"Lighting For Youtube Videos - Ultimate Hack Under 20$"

If you are anything like most YouTubers, there's one thing you probably do not have access to.
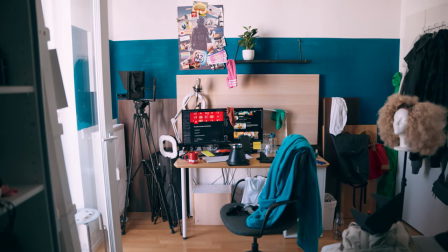Space. Let's face it, you're most likely shooting your videos in a messy bedroom or, best case scenario, in your living room.
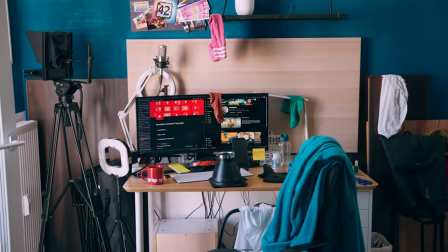And if you're like me, you probably need to do a little bit of tidying up before shooting because I am messy.
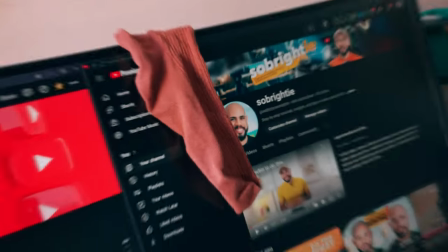I mean, there's clothes everywhere, gym socks, thinking of the video.
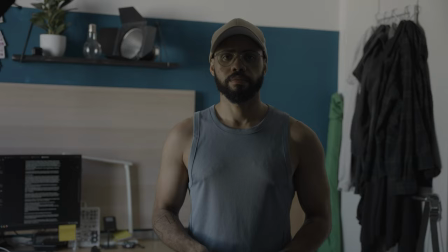But even when it's all nice and neat and you set up some lighting, it still looks well not that great.
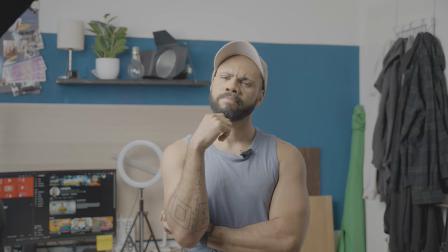So how do you fix it? How do you go from this to this? Easy! Using a honeycomb grid. You've probably noticed grids like this in many setups and today you're gonna find out what exactly they do and how they can help you hide a background that is well not interesting. Here's how it works. You can see the light behind me and as I rotate the grid, it disappears. It's being occluded. That's a simple way of explaining the principle. It's like the sides of the grid are like a channel, like a funnel, and the more angled the grid is, the less of the light you'll see.
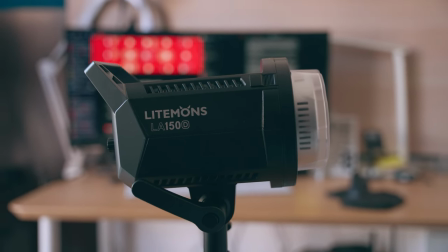Let me explain it differently. Take this light for example. Without a softbox or a grid, the beam is wide open and spread out.
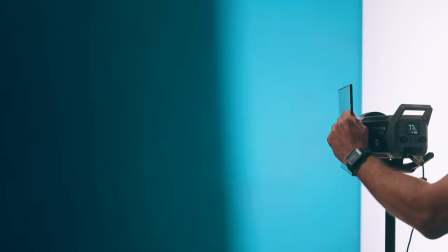Just like your mom, last night. Now, if I place a piece of cardboard on the left, it stops the light from spilling in that direction.
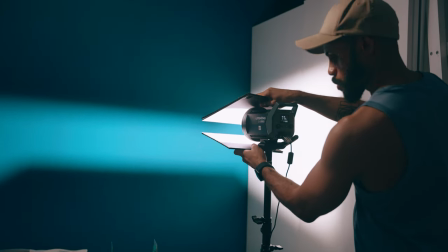The same thing happens on the right, and on top, and on the side. This is the basic principle behind a grid.
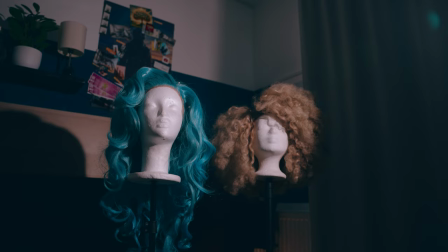The sides of the grid prevent light from spreading all over and instead direct it into a straight and controlled beam.
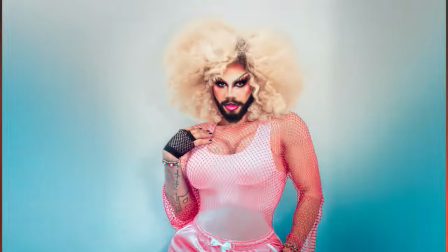Now, I am neither straight nor controlled, but I do know that this is particularly important when you want to highlight certain parts of your shot while keeping others in the shadow.
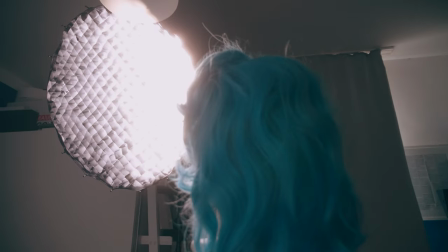See where I'm going with this? Yes you do, because you is smart. Smart eye. For instance, you might want the light to hit your subject but not the background. Especially if the background is, well, shit. There are two disadvantages to using a grid.
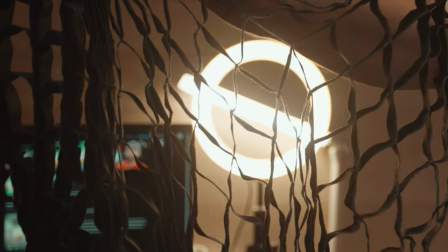The first being that you do lose the brightness of the light because you're basically placing a giant screen in front of it.
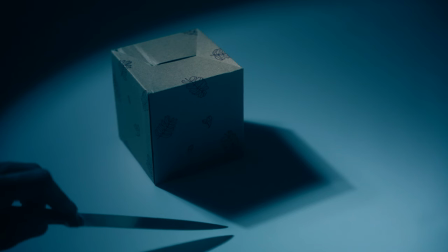And the second is that light that is more directional also casts hard shadows, which we don't really want. When you place a grid on a softbox, the softbox diffuses and spreads the light, creating softer shadows. The grid gives you precise control over the direction, so you end up getting the best of both worlds. Soft light that is also focused and controlled. Honey, soft light? Sounds like me on day two of Food Boys' name. Now at this point, you're probably thinking, Wow, Anthony, you're still handsome, but how do I apply this to help improve the way my shots look?
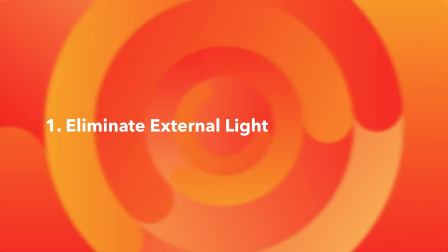Easy, and I'll show you in five simple steps. Number one, make sure to shoot your video in a dark room, but not the sexy kind.
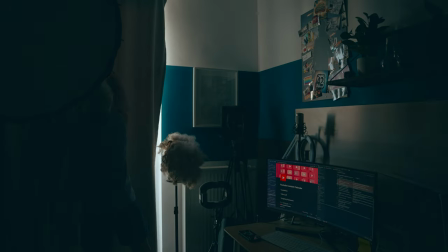And by that, I mean block out the windows and get your mind out of the gutter. Naughty, naughty.
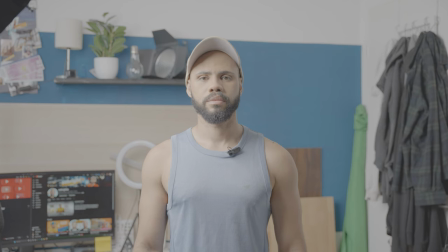If there's daylight coming in through the windows,
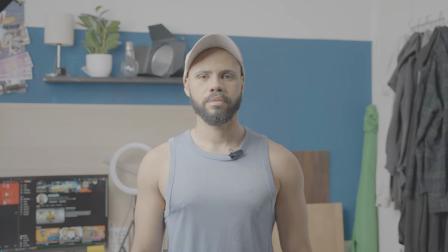then everything is lit up and there's absolutely no way to control the situation. it's better to start from total darkness and build up with what we have.
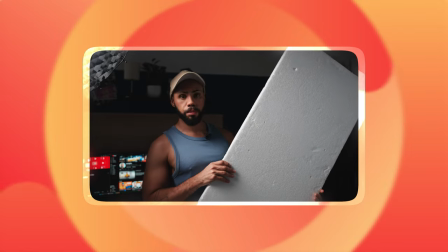I made a separate video with a step-by-step breakdown of how I lit this shot. Go check it out.
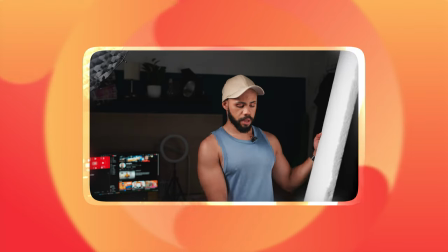Our key light, so you see the effect?
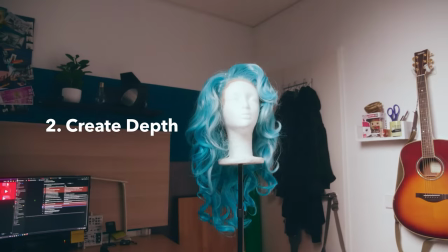Number two, set up your camera so that it's as far away from your subject as possible and then zoom in to compensate. This will give you a good chance to blur the background while focusing the subject.